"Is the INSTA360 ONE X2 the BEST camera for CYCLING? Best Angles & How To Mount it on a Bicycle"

That's actually why I chose to get the original insta360 motorcycle
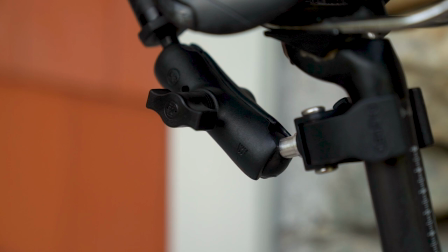(2:49)
mount because it looked really sturdy it looked like it was made for this job and i must say that
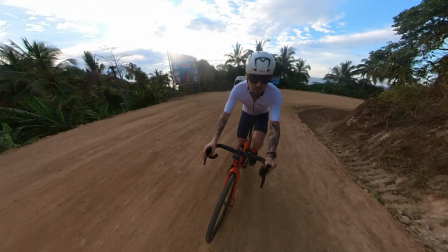(2:54)
i can recommend it because it really holds up perfectly and works great the point of view shot for the point of view shot
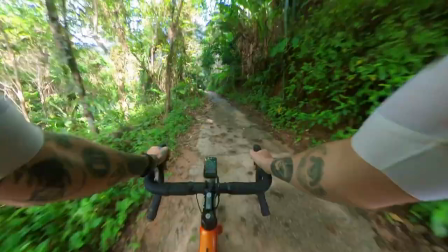(3:03)
we can use a chest vest to mount the insta360 1x2 to our chest this allows to get a really immersive point of view shot with arms handlebars and the route we are cycling in this i believe to be incredibly powerful to make it really immersive i really like cycling shots and cycling pov
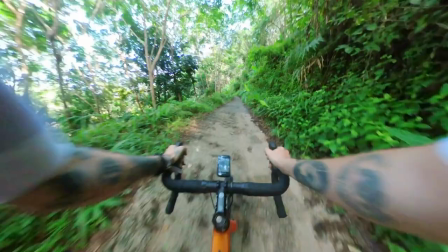(3:21)
shots where you can see parts of the bike so in this case it would be the handlebars the hands the arms of the rider and the route i use it a lot for off-road riding and i'm really happy with the results the way this shot really shines is for social media use
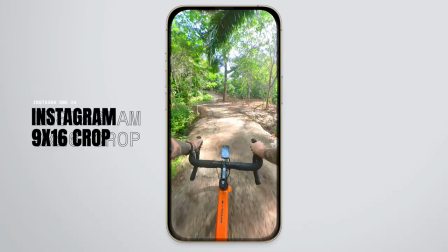(3:34)
so for social media vertical video it is really really perfect this is made possible by the fact that the instantly 61x2 films a 360 video that then can and be cropped in 16 by 9 or 9 by 16 for social media and this is incredibly powerful you can basically have one footage with the different outputs so for youtube instagram tick tock and so on without having to worry about how you're framing the shot because you can do all of
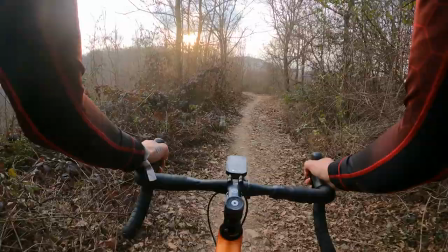(4:00)
that in post-production this angle with the insta is in my opinion better than the gopro angle it allows for a more immersive experience gopro i
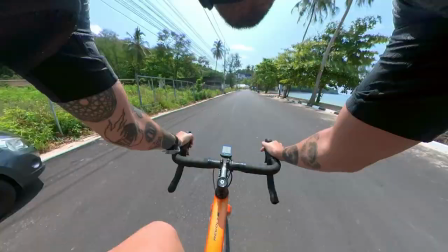(4:08)
must admit has a slightly higher quality but i believe the insta how it catches the riding how the scenery is flowing past it's absolutely one step ahead the flexibility of reframing in post-production with the insta is another really really big factor that makes this my go-to for point of view shots the back pole video game mount so using the insta motorcycle mount we can attach it to our seat post attach the pole to the mount and extend it behind us this way we can get a shot that looks a bit like a third person style video game of us riding.
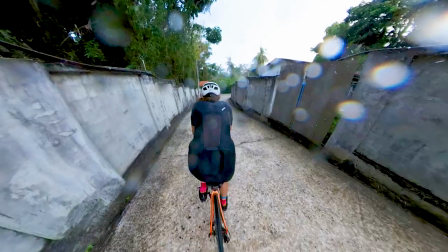(4:41)
This is a very cool shot needs to be tweaked a bit with the reframing but it definitely has a place during rides.
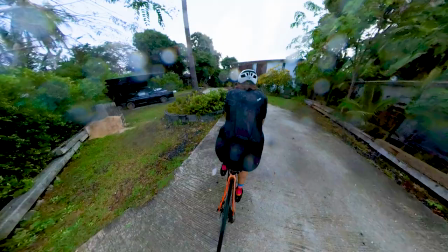(4:47)
It can really help tell a story about where we are where we're going and make the viewer really feel that they are like following us with a drone or something.
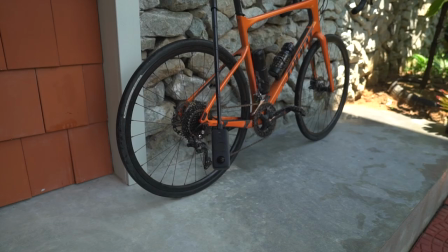(4:55)
The sweeping shot. If we keep the motorcycle mount attached to our seat post but flip the pole and turn it down towards the ground and to one side
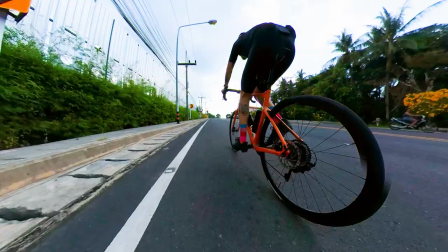(5:03)
we can get a very cool sweeping shot with the camera close to the ground so we can see the pedal strokes we can see the ground moving really fast beneath us and this shot also can have some great results.
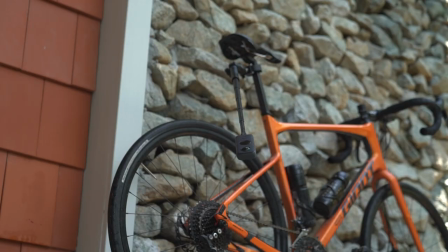(5:13)
The only problems that I see with this shot is that it can be a bit risky to have the camera that close to the ground, it can be prone to bumps and also being to one side it needs to be something that we think about. These are the best and most practical shots that I found up to this point.
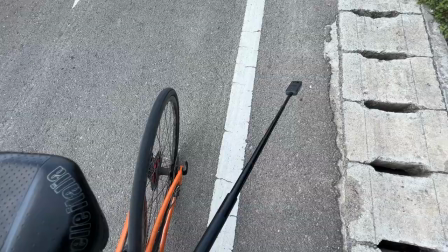(5:28)
One thing that I would say is that fixed shots with the Insta360 require some degree of work.
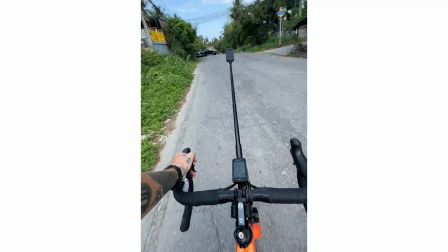(5:33)
It is not something that I would personally do on any leisurely ride.
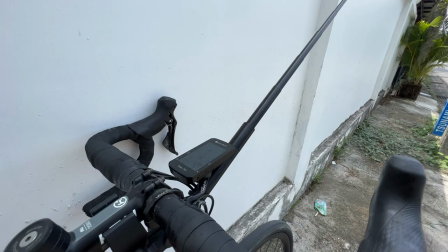(5:37)
I personally do it just when I really need to shoot something and this is because a the mount is heavy the motorcycle mount is kind of heavy
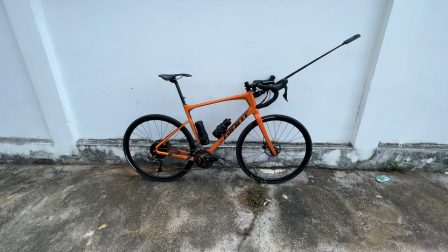(5:44)
and it needs to be clamped on so it needs to be put on taken off so it's great for when we are maybe going on an
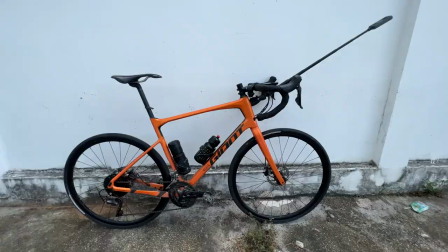(5:50)
epic ride but not for like everyday use.
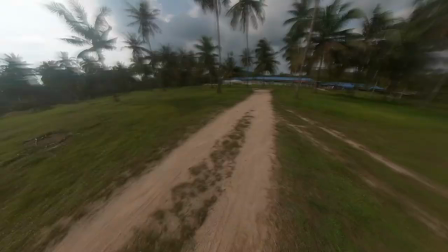(5:55)
And here we come into everyday use so basically free angles angles that do not use a mount so only using these two pieces of gear insta and the power of the pole can really give astonishing results attaching the pole and
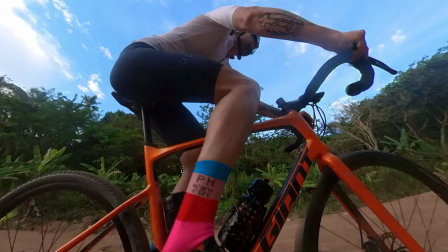(6:09)
extending it is something that doesn't require any mounts and we can hold
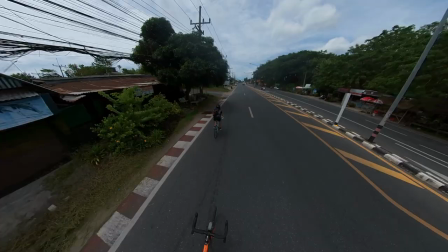(6:14)
this basically wherever we want by doing this we can get some variation of the fixed shots but maybe for less time so basically we
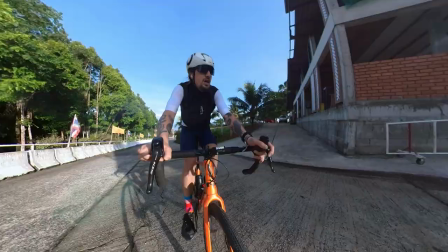(6:22)
can get a unicorn style mount shot just by holding the stick in our hand and pointing it out to the front it requires a bit of trial and error
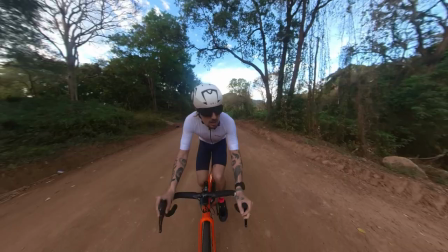(6:31)
but it really can be done. The problem is that it can't be done for a long period of time.
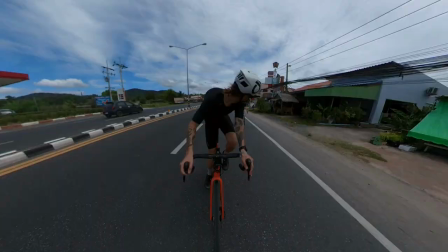(6:34)
It can be done maybe for 30 seconds to one minute but not much longer whereas the unicorn style mount it can stay there for 30-40 minutes.
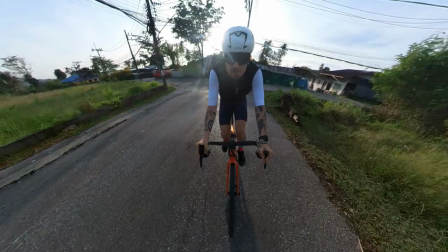(6:42)
So it's as simple as that. No mounts needed just extending the pole holding our hands on the handlebars and pointing the pole forward. You need to test it out a little bit but you can get some really amazing shots.